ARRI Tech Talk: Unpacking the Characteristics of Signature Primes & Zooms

And we don't find this desirable because we're going for the most natural look that we can.
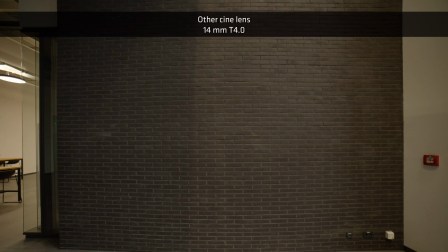So in this example, here's a lens that has some fairly obvious distortion.
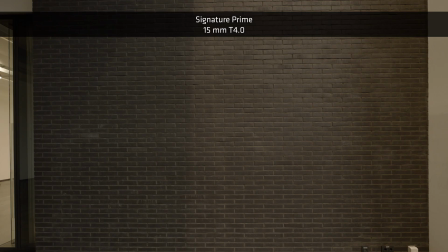We can see the straight lines in the image are bending.
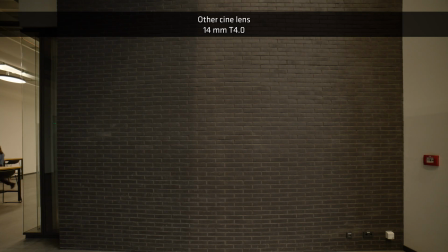And this can be an interesting effect, but it's harder to make a lens that doesn't do this.
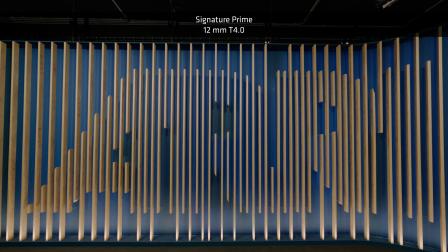And that's what ARRI does so well. In this example of a signature lens, you can see that all the straight lines are very, very straight.
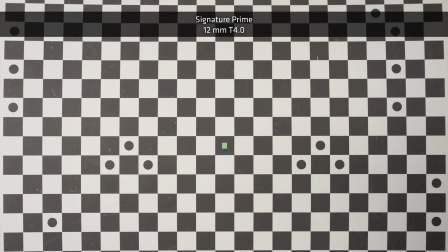Our tolerances in terms of distortion are very tight. And we feel this produces an image that represents more what the eye would see in an environment.
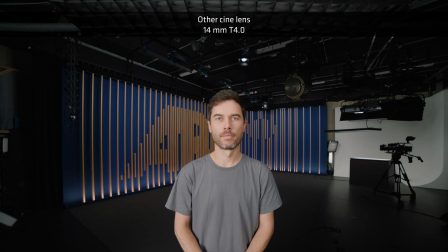And that's what we're trying to go for. Natural beauty that doesn't distract from the story at hand. And that's the harder thing to do. But that's where our lenses live. Focus breathing means that when the lens changes focus, the image size changes as well.
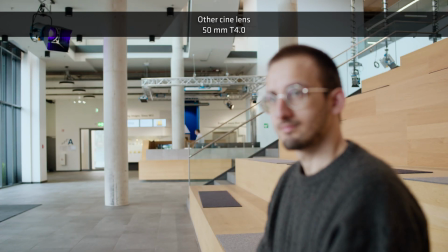And it's basically zooming. And all simple lens designs do this.
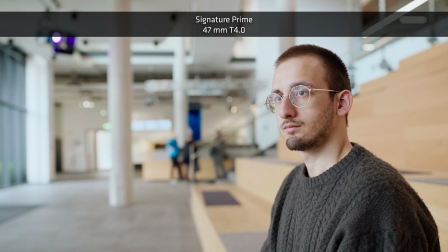That's not what we wanted in signature lenses. We wanted to give you the ability to gently redirect attention without reminding the audience that they're looking through a lens.
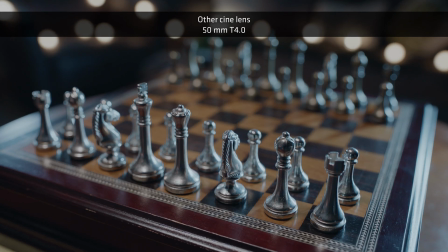Here's an example. With this non-airy lens racking from the back of the chessboard to the front results in a sizable image change.
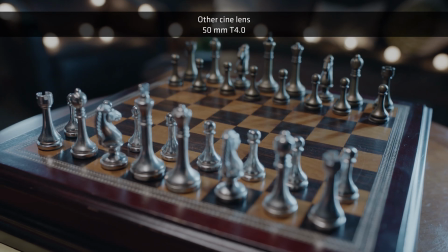And this is a little distracting. I'm reminded that I'm looking through a lens.
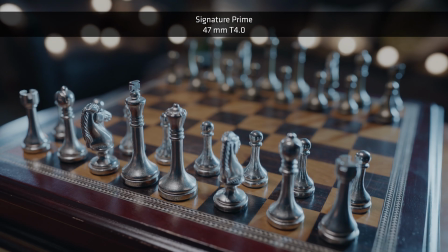It feels a little artificial. The signature lens gently redirects my attention from one end of the chessboard to the other. And I don't feel like I'm reminded that I'm looking through a lens. my attention simply shifts with the focus.
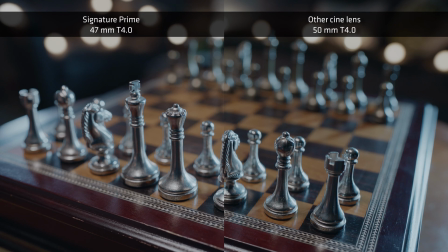I think this is a very powerful tool for naturalistic storytelling.
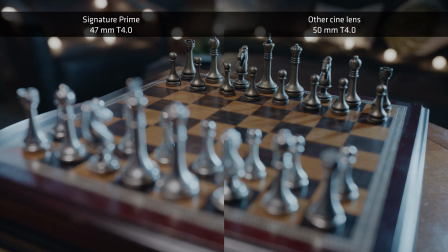Focus ramping is a weird one and I want to show you how I discovered it because I was a cinematographer for a long time and I had no idea this existed.
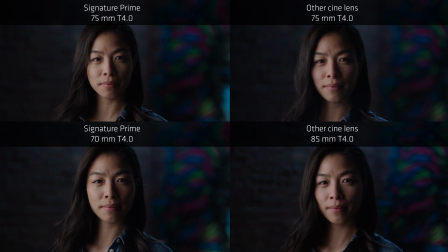Take a look. In these four images shot with a signature prime and three other lenses, I noticed that the signature prime was brighter and I kept sending emails to headquarters in Munich to the optical team asking why our lenses were magically brighter and they kept responding and saying we don't know what you're talking about I
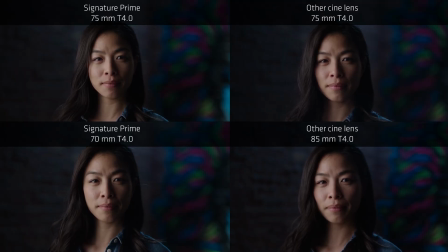finally sent them this image and they explained focus ramping that leads me to this next image what I did was I put a piece of typing
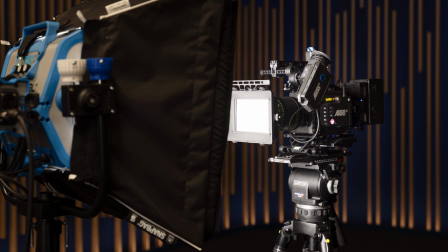paper over the map box of a camera and I put a sky panel in the front and they created this perfectly even field.
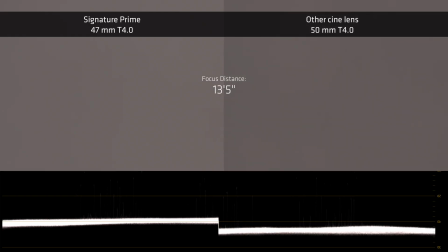And I focused at infinity and about six feet on two different lenses, one signature prime and one non-aerie lens. And as you can see, the non-aerie lens drops off in exposure significantly between infinity and six feet.
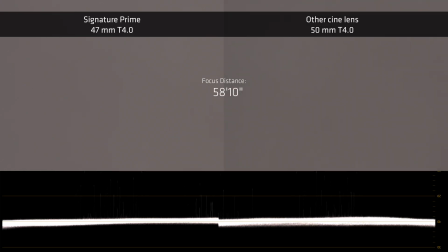It gets really dark. It loses maybe a half, two thirds of a stop. And this is a real thing. What this is, is T-stops are set looking through the center of a lens when it's focused at infinity. But on longer lenses, when you focus closer, you actually lose exposure on most lenses. You don't notice this because a lot of the time on a long lens, you're shooting a close-up.
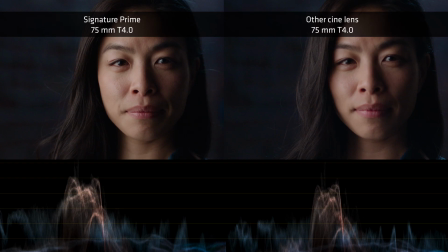And if a face is big in the frame, you may not notice that it's a half-stop darker, but it is. And signature primes and zooms don't do this. So this was a cool little trick that I wanted to share with you because it wasn't on my radar. But hopefully, now that you know about it, you can take a look around and see if you can find it as well. Chromatic aberration is what happens when all the wavelengths of light, all the colors of light, don't focus in the same plane.
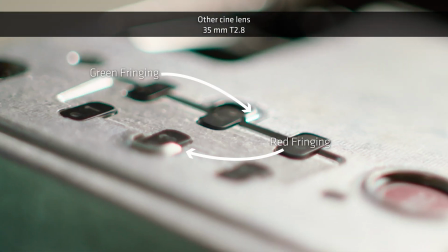And this results in a color fringing effect in out-of-focus areas, specifically around areas of high contrast.